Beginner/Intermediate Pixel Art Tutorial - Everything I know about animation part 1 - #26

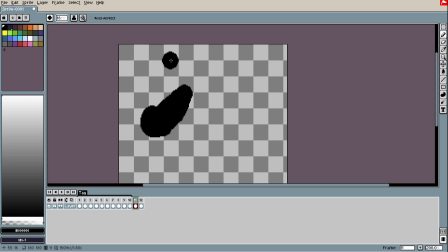So if this something like a bat is swinging in that direction, I could use the exaggeration of this animation actually being pulled even further of this first
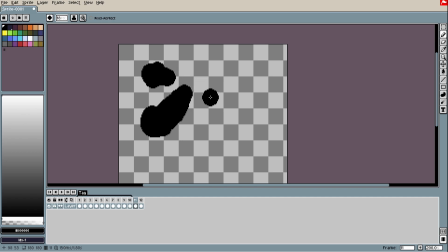movement in order to anticipate the real movement.
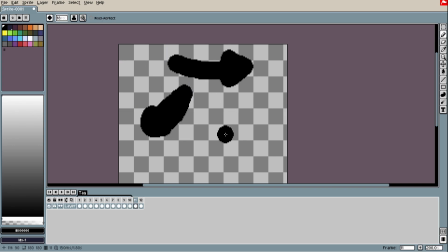So actually, instead of this bat going that direction, so actually we'll go even further.
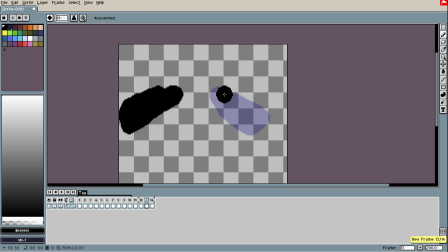And now I will make a between, a breakdown. Actually, I will use even one more frame in order to make this.
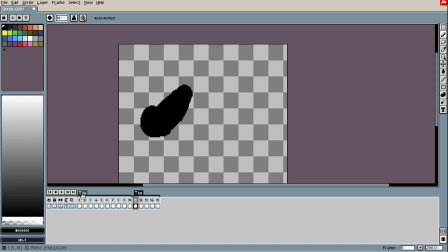I will hold this last a bit more. So now I have the anticipation of that movement.
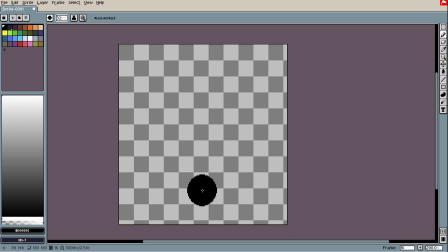We also have the principle of easing in out. The easing is when you have a clear acceleration of the movement.
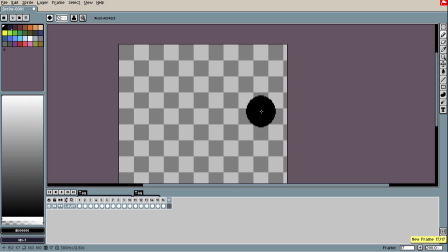So for example, if my keyframe is here and the next one is here, and my breakdown is, for example, in here, I could transmit the accelerating feeling actually by
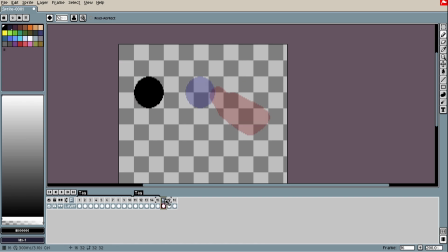adding more breakdowns between these two frames. So actually, now I will have, for example, something here in the middle and one more now in this middle. So now I am accelerating in that direction.
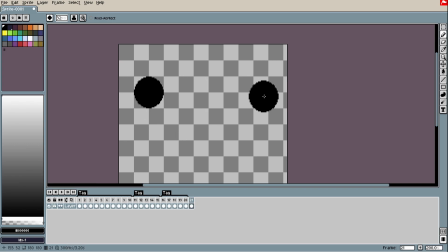We also have the upside, that is the acceleration of the movement. My breakdowns will be concentrated in the last half of that animation.
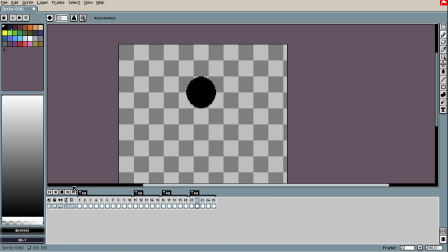And obviously, you are able to use both of them, accelerating and deaccelerating.
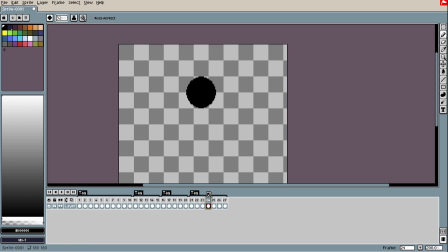There is also another important thing that is about holding. So how long a frame should be held? Well, usually is how impactful that action is. So for example, in anticipation,
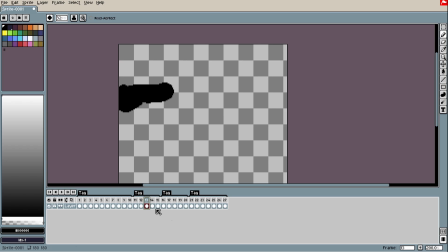usually the extreme action will be hold a bit and the end as well because there is an impact. Normal animations such as these smooth movements does not need holds, but when something needs to be impactful,
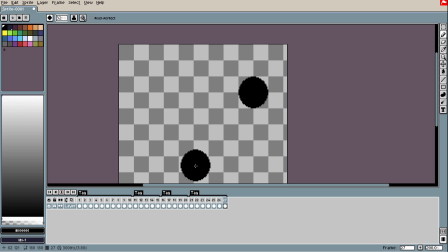such as punches, fallings, destructions, usually we have hold when the impact occurs.
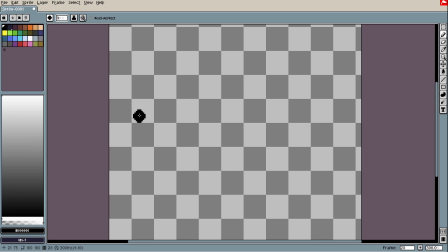We also have arcs. Arcs was observed to be the most natural trajectory of movement made from living beings. So actually, unless something should be mechanical or robotic, it won't move
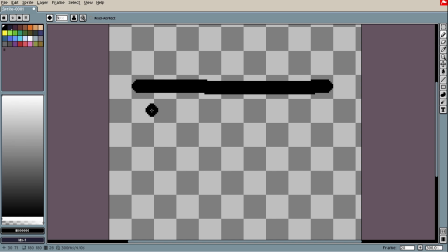in a straight line, probably moves on arcs.
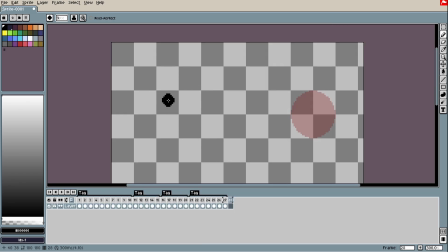So for example, imagine this is a head of a person while walking. Well, usually the movement of the head will be something like floating.
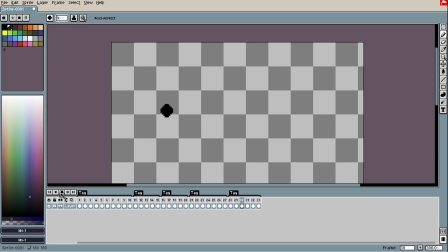It would be something like this, and actually this is kinda following these sort of
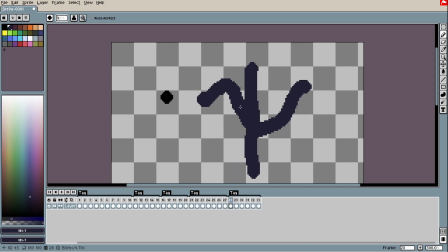waves that actually could be breakdown as arcs as well. When something is moving really fast,
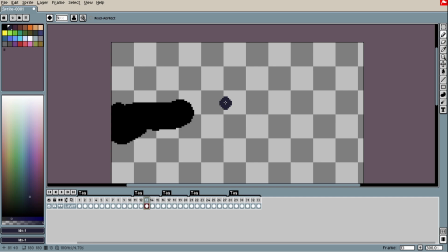we do not need to make every single frame in order to transmit action,
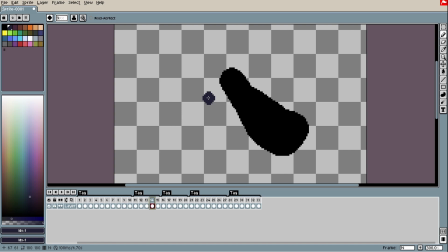but we can use things in order to transmit that action. And one of the most used things are smears. Smears is like a distorted figure, like a ghost of that subject is left behind,
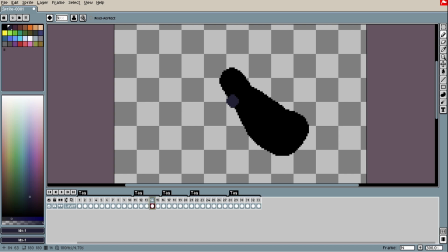and we have a sort of colors that represent that figure, hinting action.